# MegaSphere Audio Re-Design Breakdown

Hello everyone, this is Hawk, back again with more sound design. Do you like audio? Wow, as it happens, I do too. Not long ago, I did a full audio redesign for a clip I got from the video game MegaSphere. Now, if you haven't seen that redesign, I highly recommend going to watch it here. Now, I thought this game had some very interesting visuals, and today I will be breaking down all of my design choices for my audio
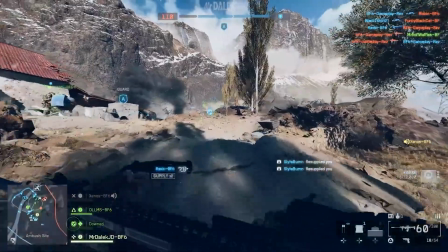[0:25]
redesign so you can see how a professional sound designer and an audio engineer work through the audio for video games and film. Before you watch the rest of this video, I highly recommend you go watch this redesign so you can see what we're working with. Now, if you're a filmmaker or an indie game developer, I really hope you find this video useful as well, because this is the kind of stuff that your audio people will be doing every day. And without further ado, let's get into it. Now, when we look at doing audio for any project, there are always five audio categories that we need to finalize. Those being dialogue, music, sound effects, Foley, and backgrounds, or BGs. Personally, I like to start with the BGs. Now, for those who don't know, BG stands for backgrounds, or you can also call them ambiances.
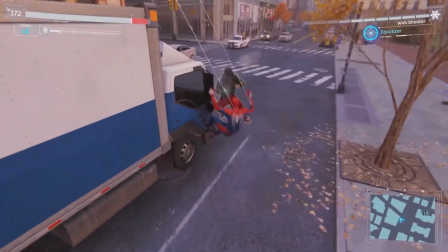[1:18]
And just like how the background of a video might tell you where it is set and the physical location,
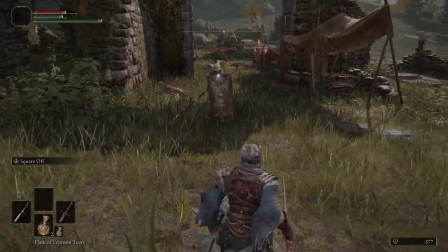[1:24]
the background of the audio further reinforces this by making it sound like how it looks. Essentially, you are further enhancing the space with descriptive audio. Now, for our clip, we are working with a very large space.
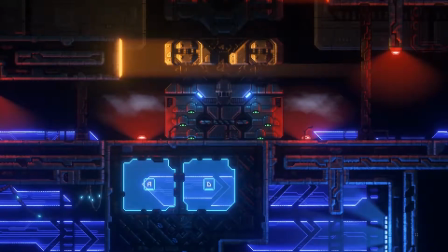[1:36]
It's set in a sci-fi spaceship, and we see a lot of emptiness around it. We also see lots of sci-fi tech, lots of lights, and overall this means our BG will need to reflect those elements.
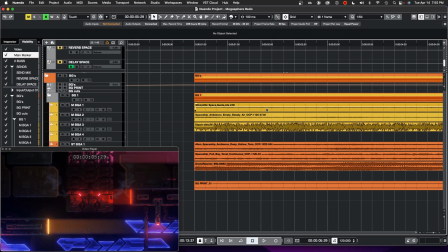[1:47]
Now, you can see here we have sort of just like a basic mono wind, just adding a little bit of airiness to the space.
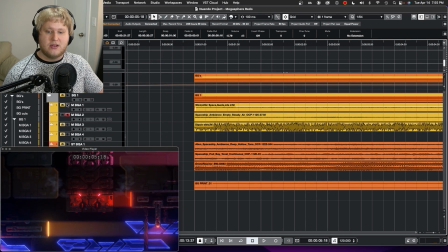[1:56]
We also have a sort of sci-fi background for an empty sort of ambient spaceship. And we also just have like a space wind.
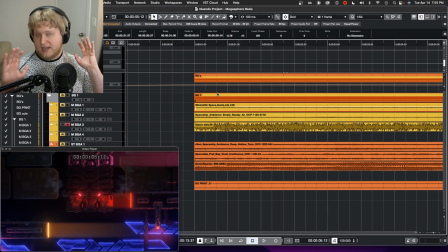[2:11]
Now, these are all mono ambiances so far, which means we're going to hear them pretty much normally across the entire space. And this is very important because it sort of adds a standard bass to the ambience. We also have some stereo BGs down here. We have an alien spaceship again.
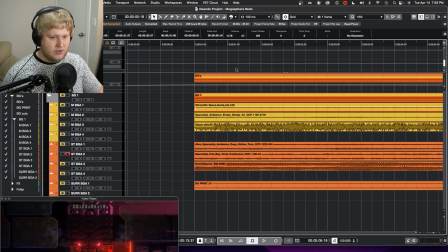[2:35]
We have sort of like a tonal one to add a little bit of that electrical hum. And we also have a reactor, which is very interesting.
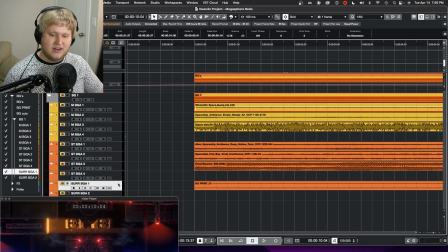[2:52]
And I also made a custom BG layer just for this to add just a little bit of character on top.
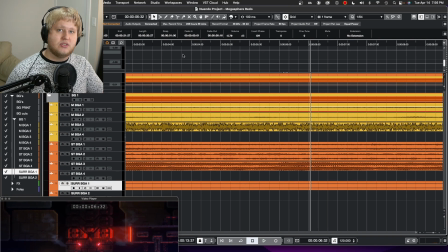[3:02]
Now, individually, these BGs don't really sound like much, but when you add them all together, you get something quite interesting that's starting to sound more like our space. Let's give it a listen.
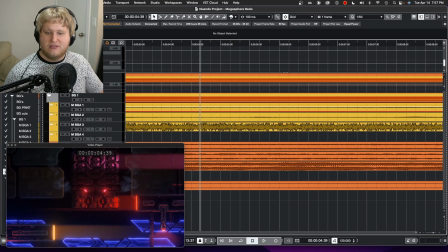[3:16]
And of course, we can further enhance this with a little bit of reverb and delay to really tune in the space of the ambience.
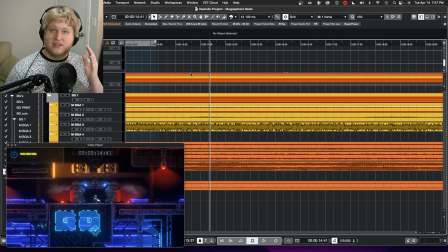[3:23]
And that gives us our final product.
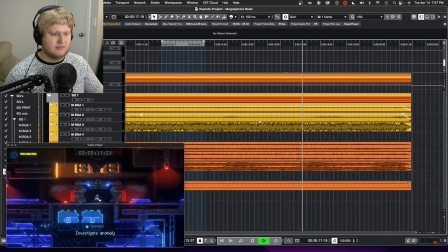Now, these are naturally supposed to be very quiet, so what you're hearing here is actually a much louder version for the purposes of this video.
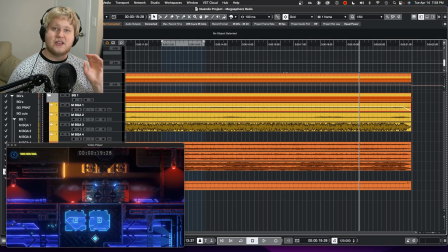[3:38]
But you can see how this reflects the space of our scene. Now, if I were editing this to a video game, this is something we would call a 2D ambience. But since we are editing this to a film clip, this is just going to be what we call a standard BG bed. Now let's explore the sound effects, which is of course going to be the biggest part by far.
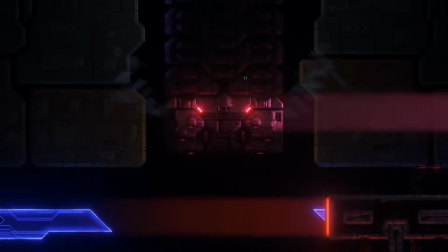[3:56]
In this clip, we have quite a lot to do.
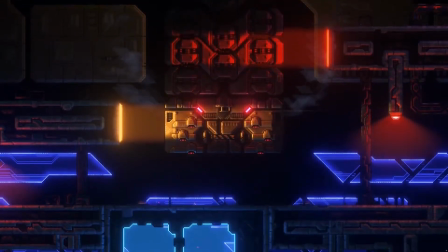[3:59]
First, we have this big airlock mechanism that seems to be descending, and it has these separating sections that come apart as it's going down.
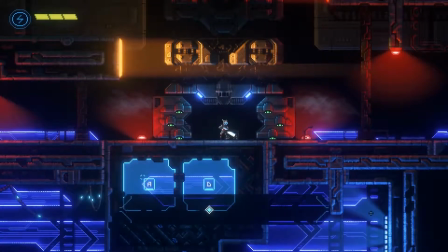[4:08]
Then it lands on the floor with all these lights and smaller mechanisms activating before finally the door opens,
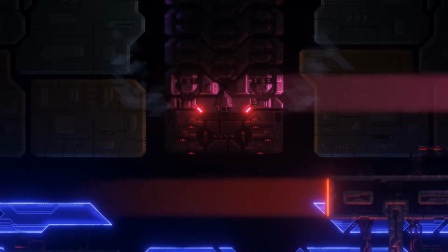[4:14]
our character comes out, and then the door closes. We also have a few more smaller ambient things and a UI happening in the background.
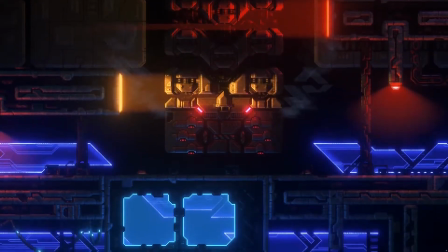[4:23]
Let's go through it linearly and start with the airlock. I wanted this to sound synthetic, resembling a kind of sci-fi motor and engine powering it as it descends.
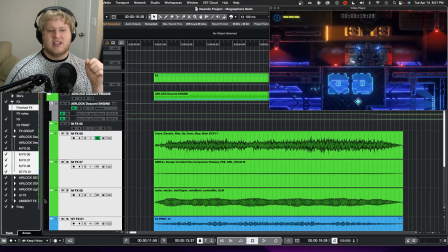[4:33]
This led me to incorporating a few different layers from a crane, a motor,
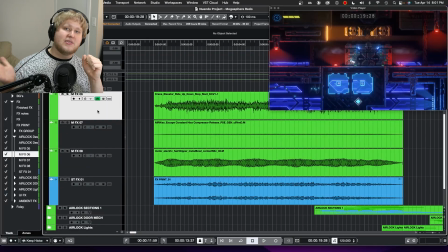[4:38]
some air hissing, and of course a custom synth layer I decided to add manually.
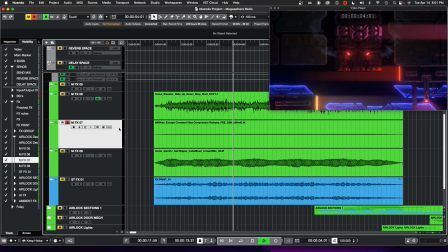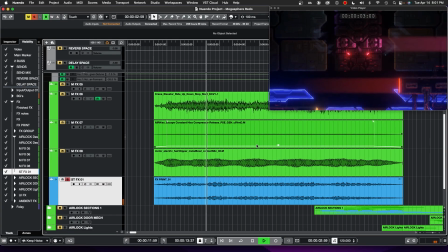Now, just on its own, that gives us this. However, we can further enhance this with just a little bit of pitch shifting and distortion.
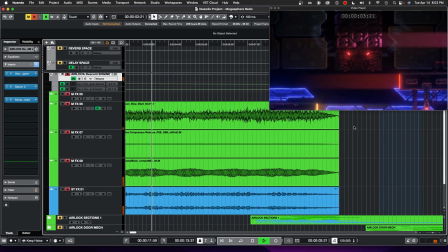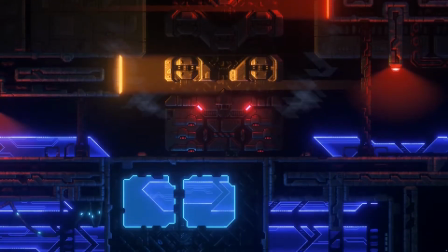[5:16]
Next, we have all of these separating sections, and this gave me a little trouble, but was a lot of fun. They look very heavy and mechanical to me, and given the scale of the setting, I felt that these should have these very large, chunky mechanical sounds.
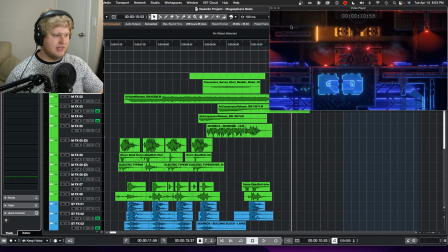[5:30]
I incorporated a lot of mech samples into this, and eventually I ended up with this. However, this still wasn't quite enough. The mech sounds were giving it nice mechanical layers, and there was a nice bassy hit to it, but it just wasn't quite what I was looking for.
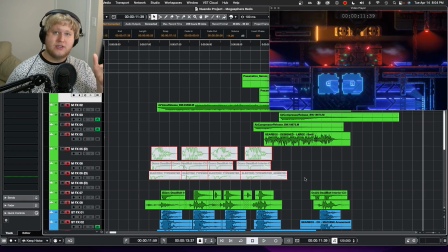[5:49]
So after some revisions, I ended up just adding in more mechanical layers before the main hit to give it the sound of the airlock actually unlatching and expanding more.
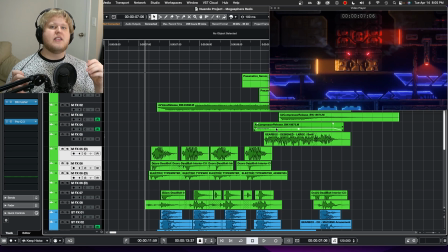[6:02]
And after some extra processing, I really got that ka-chunk, ka-chunk that I was looking for.
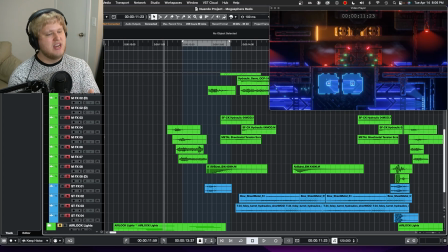[6:11]
Now we have the airlock done, but we still have the main door with all of its little actions and mechanisms.
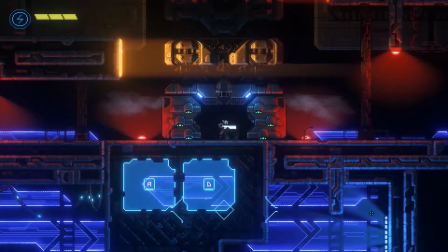[6:18]
We want this to sound a little bit smaller, but match the overall vibe of the scene and the already existing sounds that we have in place. It's very important to match so that everything meshes together.
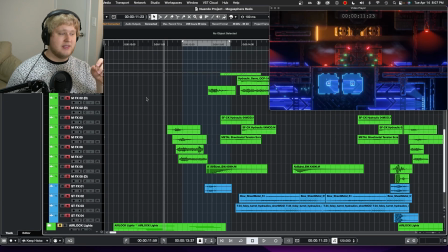[6:29]
Now, since we are going for an overall heavy and mechanical sound design theme at this point, I added a variety of servos and hydraulics.
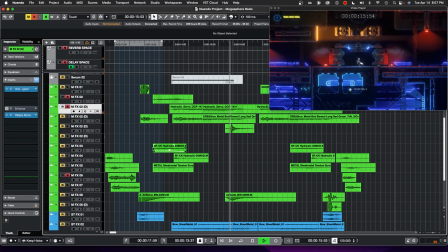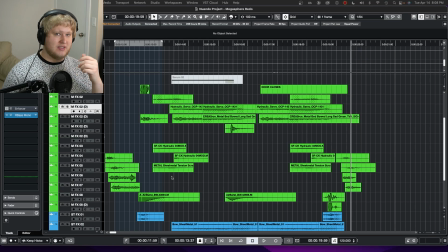[6:45]
This matches the visuals of these smaller actions with these locks turning and the door opening afterwards.
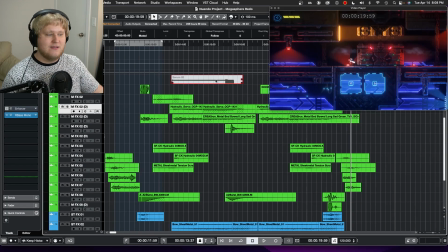[6:51]
Now we can see here, I actually experimented with a synth layer, but it really didn't work out at the end, so I ended up removing it. Now it's important to note that not every design choice you make will fit the scene, so don't be afraid to remove things if you have to.
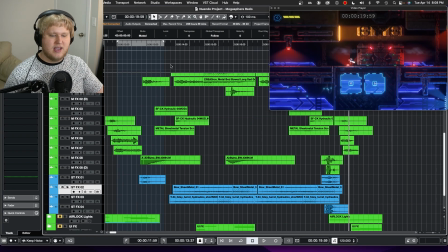[7:05]
I also added in several scraping sounds and some extra layers for character.
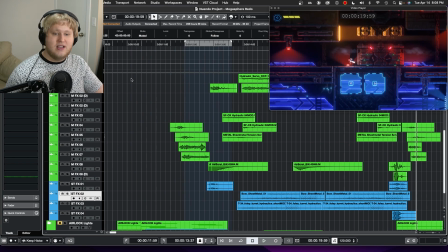[7:10]
Now after all that was done, we ended up with something very interesting.
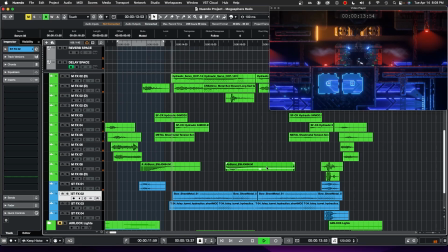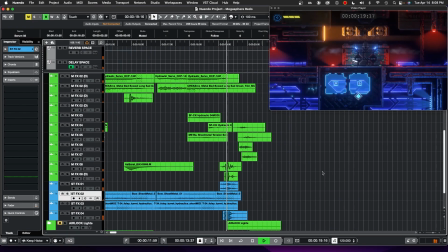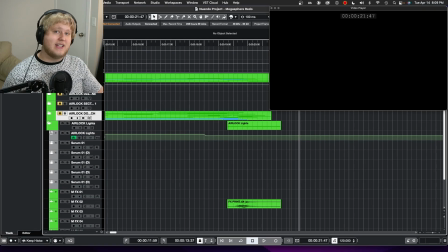[7:24]
Nice. Very cool. And let's not forget to add in all those lights that we saw happening throughout the clip. This will really help drive the design home and add in a lot of shiny detail. Now we have a few places in this video where the sequences of lights stands out.
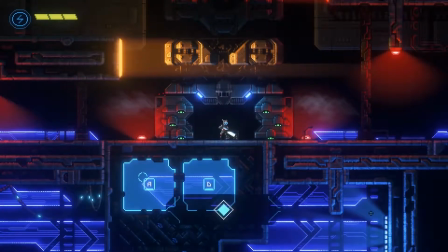[7:39]
We have when the airlock lands, where the lights come on and change color, and when these two larger lights change right before the door opens. The sequence of lights made me think that the machine was testing the atmosphere, making sure that the airlock was attached properly before opening the door to ensure that everything was safe. So I wanted to make this sound really synthetic and give that last section with
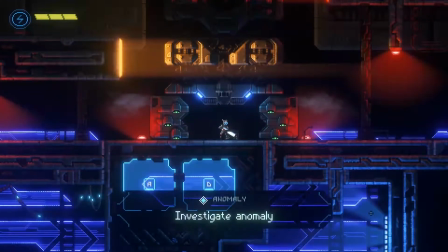[8:02]
the lights a little bit more of a positive sound to show that the lock was successful. For these, you can see I combined a lot of things, including some custom synth patches.